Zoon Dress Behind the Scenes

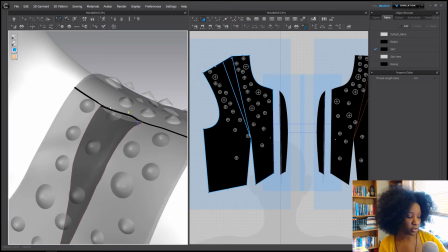So she doesn't get any slippage on her shoulders when she's walking so
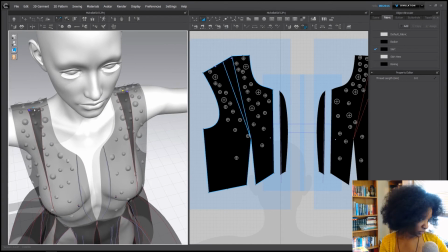I've got excuse me I've got two pins one on each side holding the garment to the character's shoulders I also have two pins
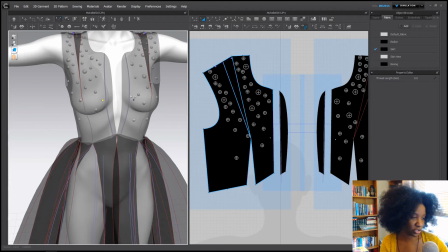here pinned into her boobies which I'm sure is not comfortable and if this were a garment that
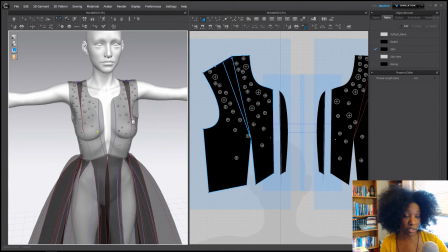you would actually make if it was something that I decided to actually make to put on a real person it would just be a case of putting double-sided sticky tape to avoid any nip slips because don't nobody want none of that.
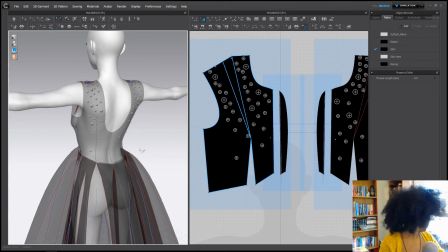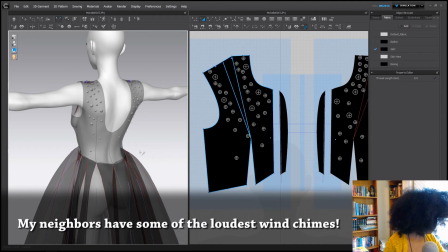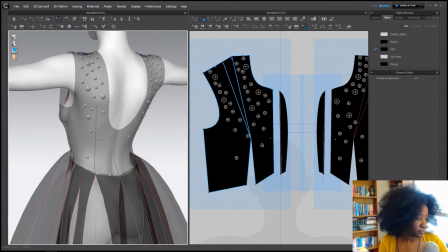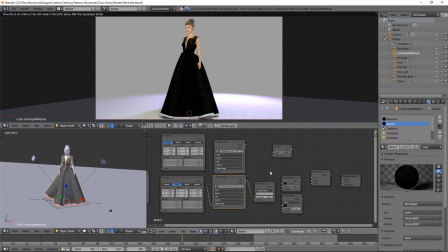Okay, future Marjorie here. While I was editing this footage, I realized that I had a lot of lag in my recording, and I wanted to come back in here and better explain how I created this
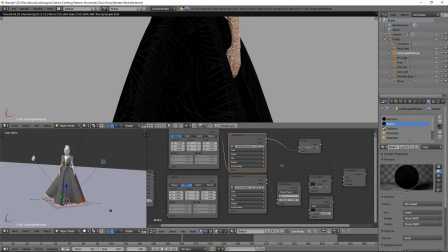texture, this material in Blender. So I've got two different mapping nodes, because one mapping node is going to the normal map which gives a little bit of texture to this velvet material.
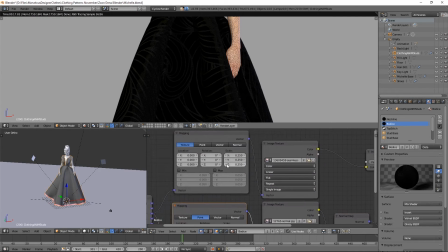The other mapping node, you'll see the scale has been reduced.
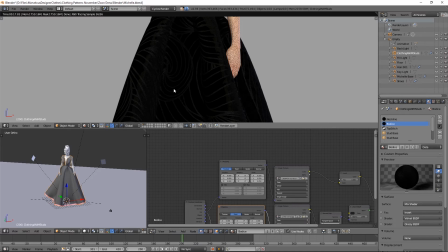That's the mapping node for this kind of undulating wave pattern that I included. I wanted this oceanic wave type print to appear on the fabric since this entire garment is based on an oceanic creature,
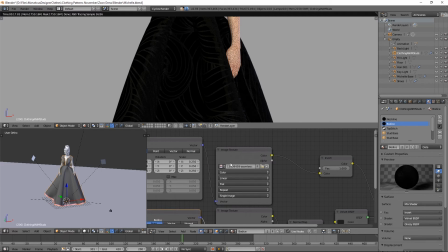but the scale of this particular image was way too big, so I had to reduce it in scale. That's why there's two different mapping nodes. Now for the material itself, I've got a normal map plugged into a velvet shader.
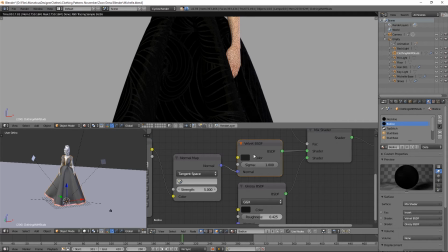This is a velvet shader that just comes with Blender, which works surprisingly well and it's set to a dark gray not entirely black but dark gray and then I have a glossy shader added as well I'm using a GGX glossy
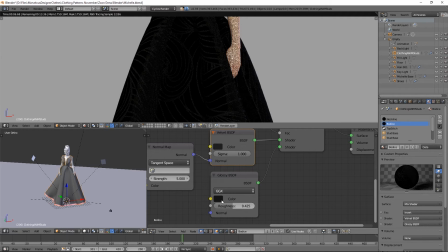shader this is slightly darker than the velvet shader itself so I've got the velvet shader coming into the top of this mix shader and I've got a glossy shader coming into the bottom and for the factor I'm actually using this undulating image,
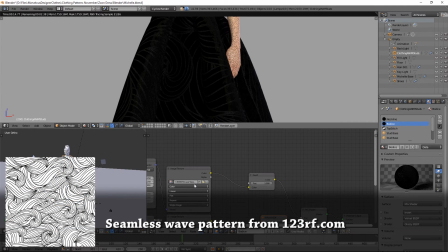just black and white undulating oceanic wave type image.
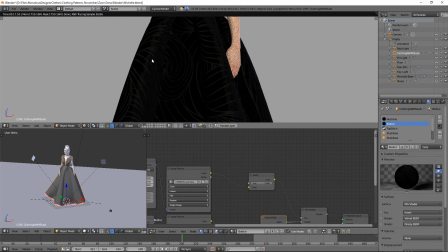That way it's only glossy in these certain areas.
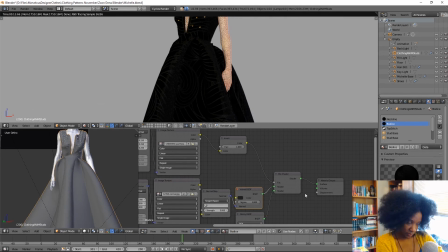Okay, back to past Marjorie now. So I like that it seems to give the effect of velvet that's almost like shaved. In some areas it looks matte and in some areas it looks glossy, almost like longer and shorter fibers on the velvet.
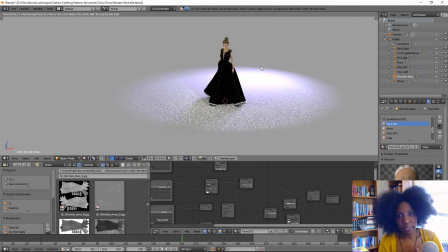I did go, I did create a three-point lighting system. I get accustomed to doing a three-point lighting system on all of these renders.
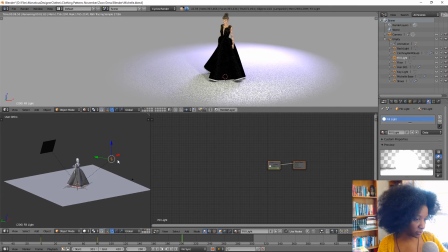I think this is my fill light. Yeah, that's my fill light coming from over there. You can see it on the ground here. It's shining this way. I've got my key light over there, which has slightly warmer color to it this is actually very warm wait no we don't want that
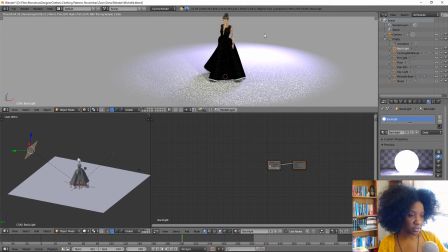and then my back light it's very big but it's a very low strength you can see it's kind of a cooler purple almost it's a purple kind of color I tend to do that that that's almost all of my renders have a three-point lighting system
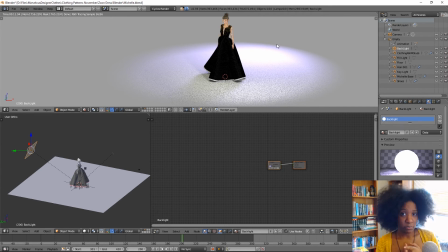with the fill light being white most of the time and then the key light and the backlight, I switch up between being warm and cool. So you have a couple of different colors appearing on the character at once.
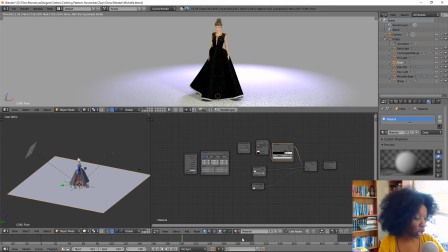Now I did do a turntable for this. She is animated to walk, but I did do a turntable for her.
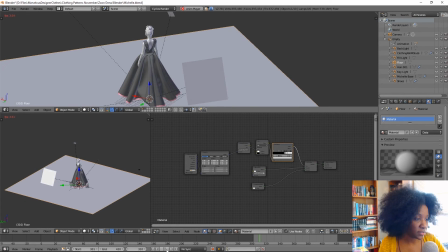You can see it's spinning around.